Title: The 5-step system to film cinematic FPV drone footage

Don't stress though, this chain link is still ridiculously helpful regardless. Now, by making your video footage look like crap, what you've just done is actually forced your camera into capturing the best and highest quality footage that it can possibly record. It's now just up to you to make it look good again. But fear not, I've got 3 very simple things for you to do no matter what application you use, be that a more professional editing program like Final Cut Pro on Mac, or something as simple as CapCut on your phone.
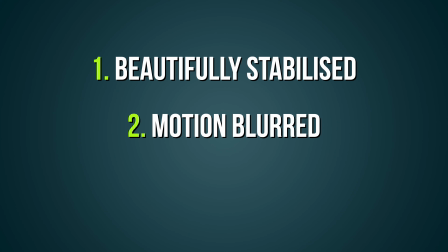769s
What we're going to do is take your beautifully stabilized, motion blurred and locked exposure video and import it right on into your application.
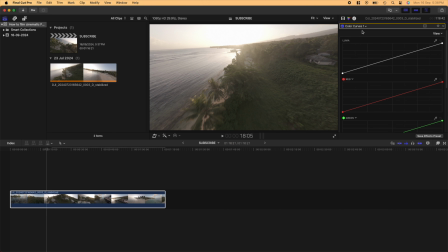777s
From here, you'll need to head over to what's commonly known as the color curve setting. Don't stress about complexity here though, this is about as difficult as it's actually going to get.
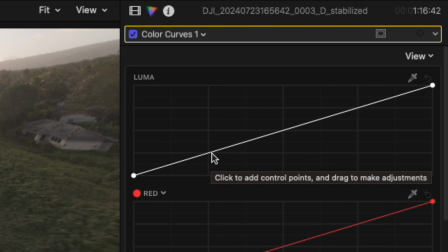785s
Here, we're going to bring some contrast back in by adding a point to this part of the line and dragging it down a bit,
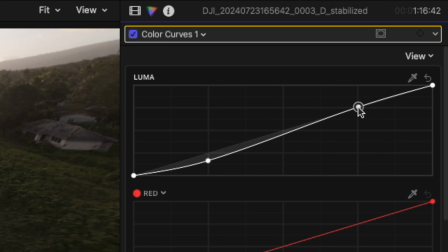791s
and then another point to this part of the line and dragging it up a bit.
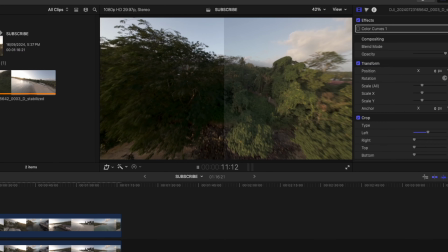794s
What you've just created is known as an S-curve, and it is my personal favorite way to bring some life back into your video.
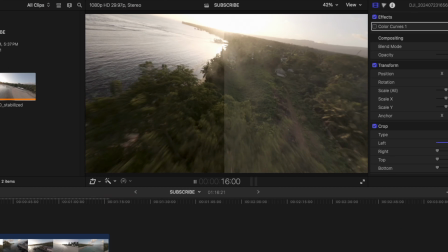801s
The next step is to go to your saturation settings.
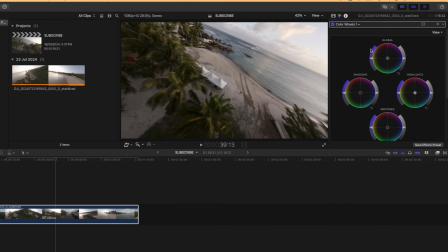804s
This usually comes in the form of a slider of some sort, and all you need to do here is bring that slider up a little bit until you get some good looking color back into things. But beware, you do need to be super careful to not oversaturate your shot, otherwise you're going to ruin those cinematic vibes super quickly.
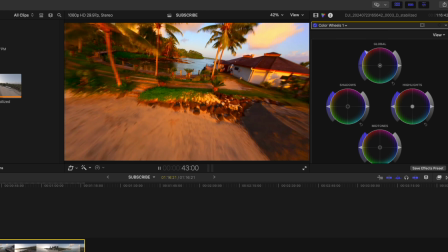821s
When the saturation is adjusted too high, it'll pump all of the colors up and it's going to make the video look so unnatural that it'll simply end up looking terrible.
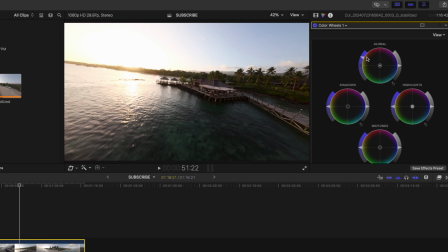828s
So seriously, it's always better to have a little bit less saturation than too much in this case. Now, this third thing is totally up to you, and in fact there will be an entire crowd of people telling you not to do this as it ruins the aesthetic of your footage, but hey, I use it on nearly every video and I love the look of it. So again, it's totally your personal choice. What is this polarizing thing then though, you may be wondering? Well, it's all to do with traditional T&O film. T&O stands for teal and orange and refers to the color grading of your video,
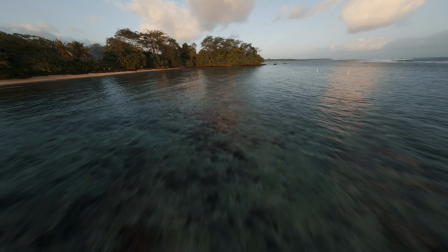859s
taking it from this to this, which is a pretty nice difference in my opinion. To simply achieve this look without the need of actually adjusting the colors yourself, which can get a little tad difficult. All you need to do is add a teal and orange LUT if you're using a professional editing program, or add a teal and orange filter to your video if you're in something like CapCut.
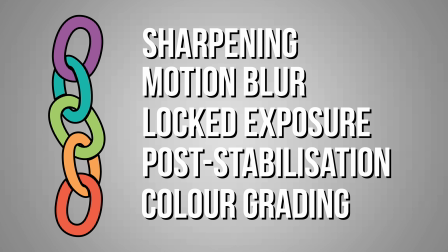878s
There are so many free options that all offer different variations, hence why I'm not recommending any particular one. Instead, just find one that you love the look of and pop it in over your video.
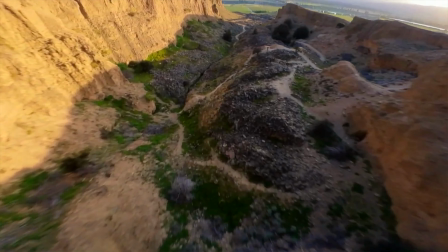888s
So throughout this process, you've taken your own footage from looking like this to a way more cinematic video that looks like this.
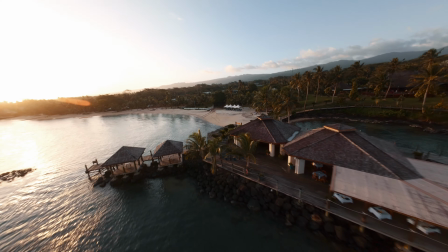894s
But knowing how to get cinematic footage is kind of just the tip of the iceberg if you want to film actually good footage. You've got to know how to stop burnout, how to spend less money, and most importantly, how to improve your drone flying skills fast. Thankfully, that is where this video comes right on into play. In it, I show you everything that I've learned from flying FPV drones for the past 1,000 hours, including my method to stopping burnout, spending less money, and improving my skills faster than ever before. I'll see you on over there.